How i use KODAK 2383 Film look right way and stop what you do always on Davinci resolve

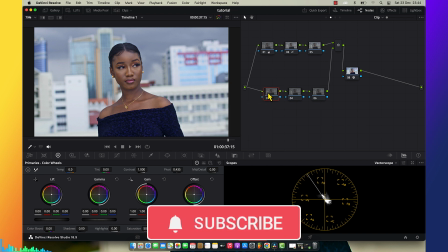8:27 Alright, so here we go to the look where I created look, and this is where I apply KODAK
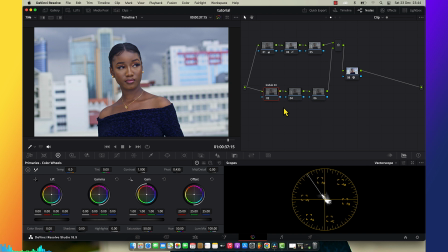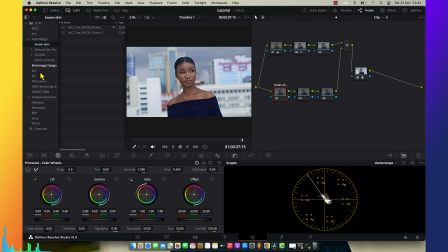8:41 2383. You see? So I'm going to choose at the film KODAK that I'm going to use.
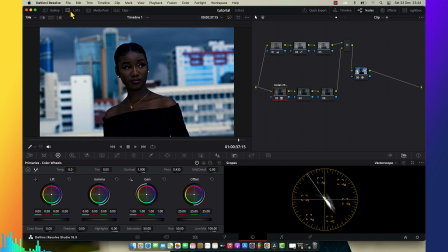8:48 This one, this is my most. So when you apply the film KODAK, it's going to be like this. Don't be confused. It's going to be like this, and when it be like this, don't be confused, don't be mad like this is happening, because it's out of color, it's inside of color space, which is intensity is too much,
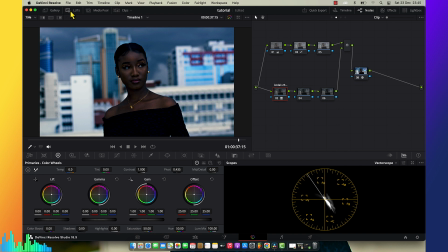9:05 and also it is inside of it's not in Cineon film. So, and this is what most of people are afraid to do KODAK inside of color space, but to me,
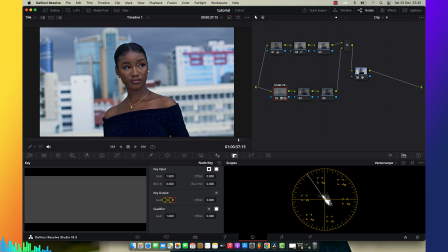9:19 I don't afraid of anything. So I reduce my intensity up to something like 0.3.
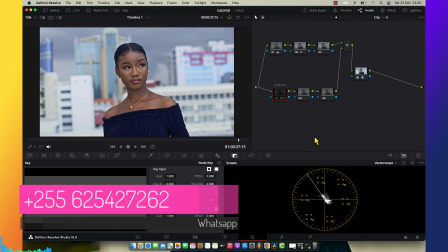9:27 See now how beautiful and magic it give me the color, the film color to the picture.
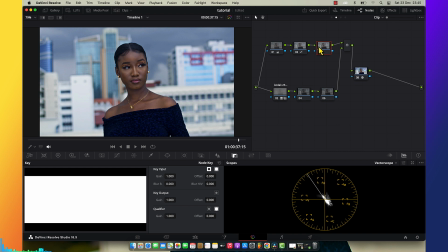9:34 See how exactly it do. So you can do your further things. Okay, let me give you a quick thing that I have to.
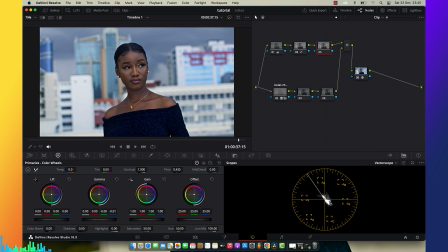9:41 I increase a little bit of mid-tone, not too much, because I want it to have a very warm color. And then what I did is coming to the skin tone qualifications.
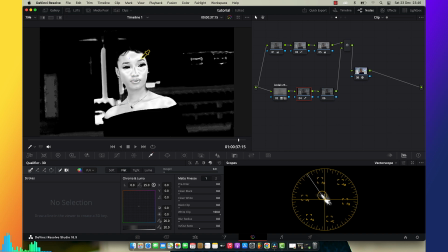9:57 I qualify the skin like this.
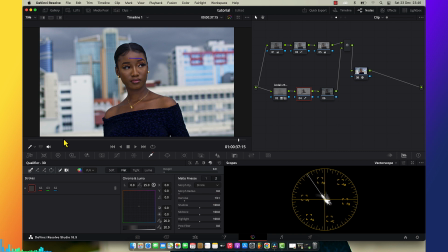10:03 And then I pushed my skin tone until it's pop out. you see how now it's splitting from background. And then I come here
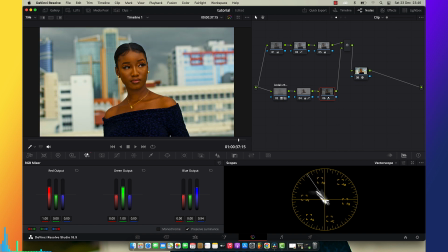10:20 to this guy, I put it down to make it look warmer, the overhead picture to make it look warmer. And this is what exactly I did. But the film emulation, it's give me a guide of this.
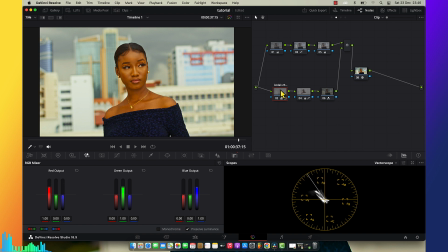10:35 When I take it off, you see the how it look. When I take it on, you see how it give me the separation, the contrast. It's give me the split toning. It's making a picture looks very beautiful.
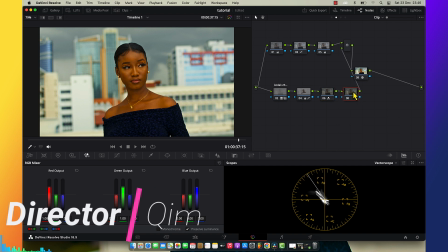10:48 And then next is I did corrections of her skin. Like I put it up a bit so that I can take that super yellowish like this,
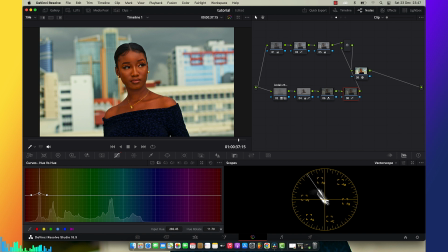11:05 drag it down a little bit. This was too much.
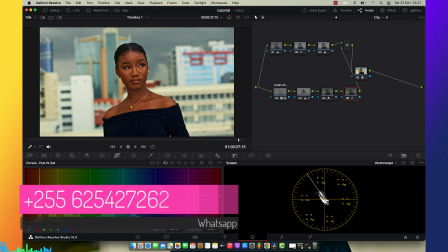11:15 And then I review the skin tone. You see how far now we go.
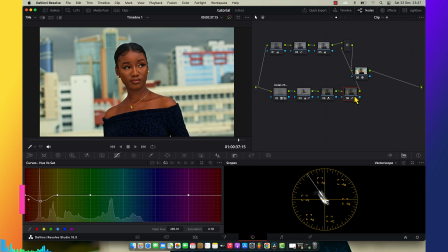11:23 And then next is our HSV, the saturation that we often like to talk about.
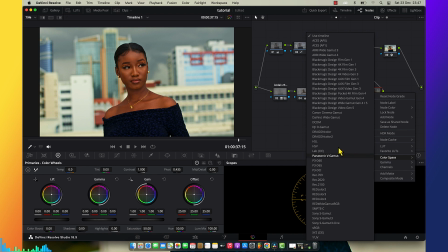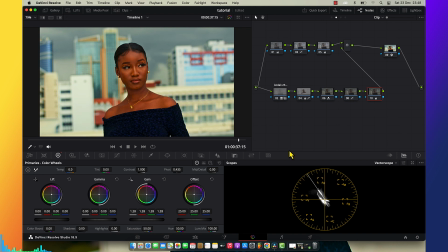Yeah, it looks so sweet. And I come into the node like this,
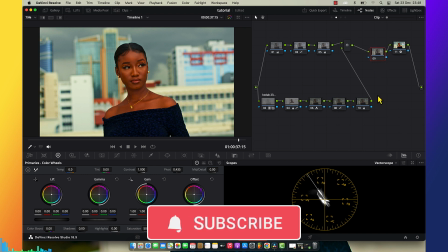12:10 make maybe a bit of period node.
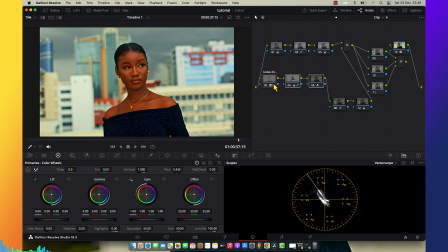I'll come to the skin once again, pull it down.
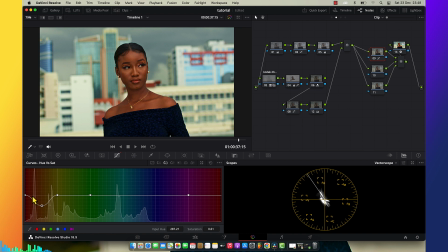12:27 I don't like a super saturated skin tone. Come here and push the red down a bit like this.
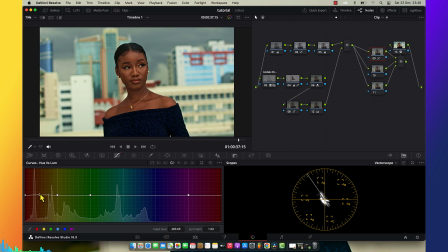12:35 Come into this side, put it down so that I can have a skin tone separation. I explained about this to my very listened tutorial, how you can do your skin tone separations.
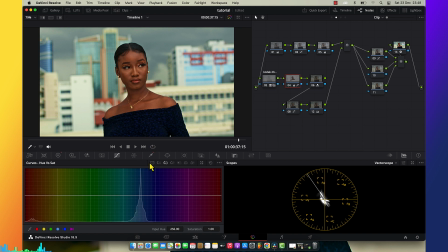12:53 Alright, I wanted a very highlight such skin tone, so I can come increase the highlights for the skin tone just like this.
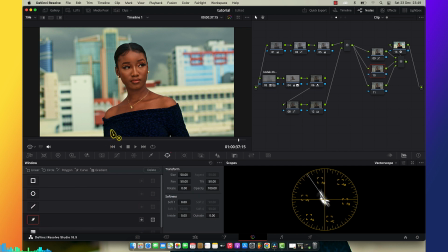13:14 And also why I did this this thing, you guys, you can never expect me that I do this thing.
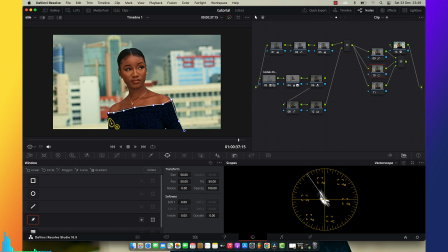13:24 I just mask this thing and raise up the highlights of it, so I didn't want this to be very darky, so I want this also to pop out.
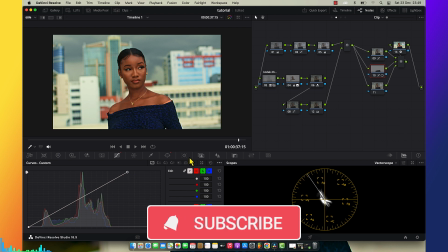13:40 So I did like this and feather this,
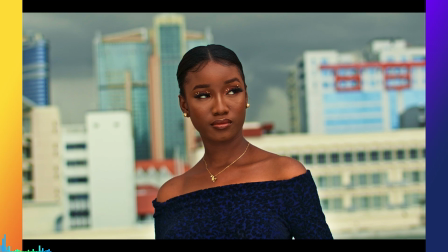13:47 and this is what I did to this cloth what she wore. You see, before it was very dark, but now it's very bright.
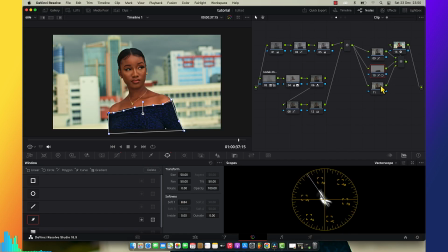13:58 And this is exactly what I did most to this video. And you can do a further options like gain a bit today, but this is not good.
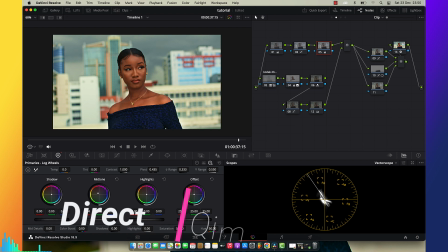14:13 Come here to the log, push it in mid-tone more further, just juicing your picture. But this is the most thing that I did to the choreographing this competition, and it was very lovely.
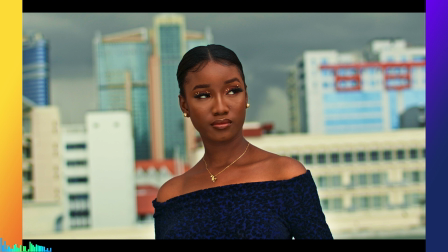14:28 The picture was very good. As you can see, the picture is very perfect and people love the picture, people love the kind of grade that I achieved.
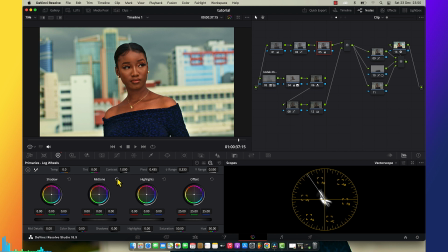14:36 It was very awesome and I love what I did, and this is how we do it.
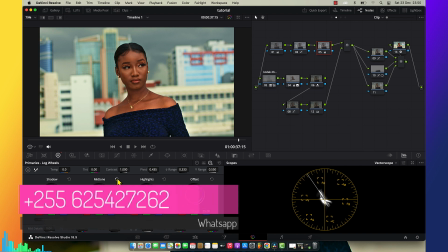14:42 So don't forget to follow up these steps and try to apply the practice to your footage.
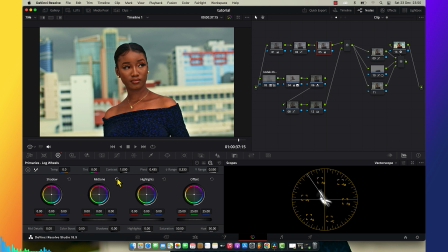14:47 And if it give you a better result, it's good. If it give you a better result, it's good. But if it doesn't, you have to drag that square back. There is a way back. Thanks very much for watching this video. I hope you enjoyed. I hope you got something. And this is how exactly I'm using film emulations plugins. There's a lot of ways. As I told you, breaking low is not like you are doing wrong thing. No, breaking low at the meantime you are doing a perfect thing. It's not like this is most of people going to tell you you have to use this way, but to me I was like, this way is giving me better results. I can use it. Sometimes I use the other way, sometimes I use this, but this way I use it most. And this is what I used to do in my color grading on my recent videos, and that's why my videos or my color grading looks very differently and very stylish, like, you know, you never see before. Thanks you guys for watching this. See you on next tutorial.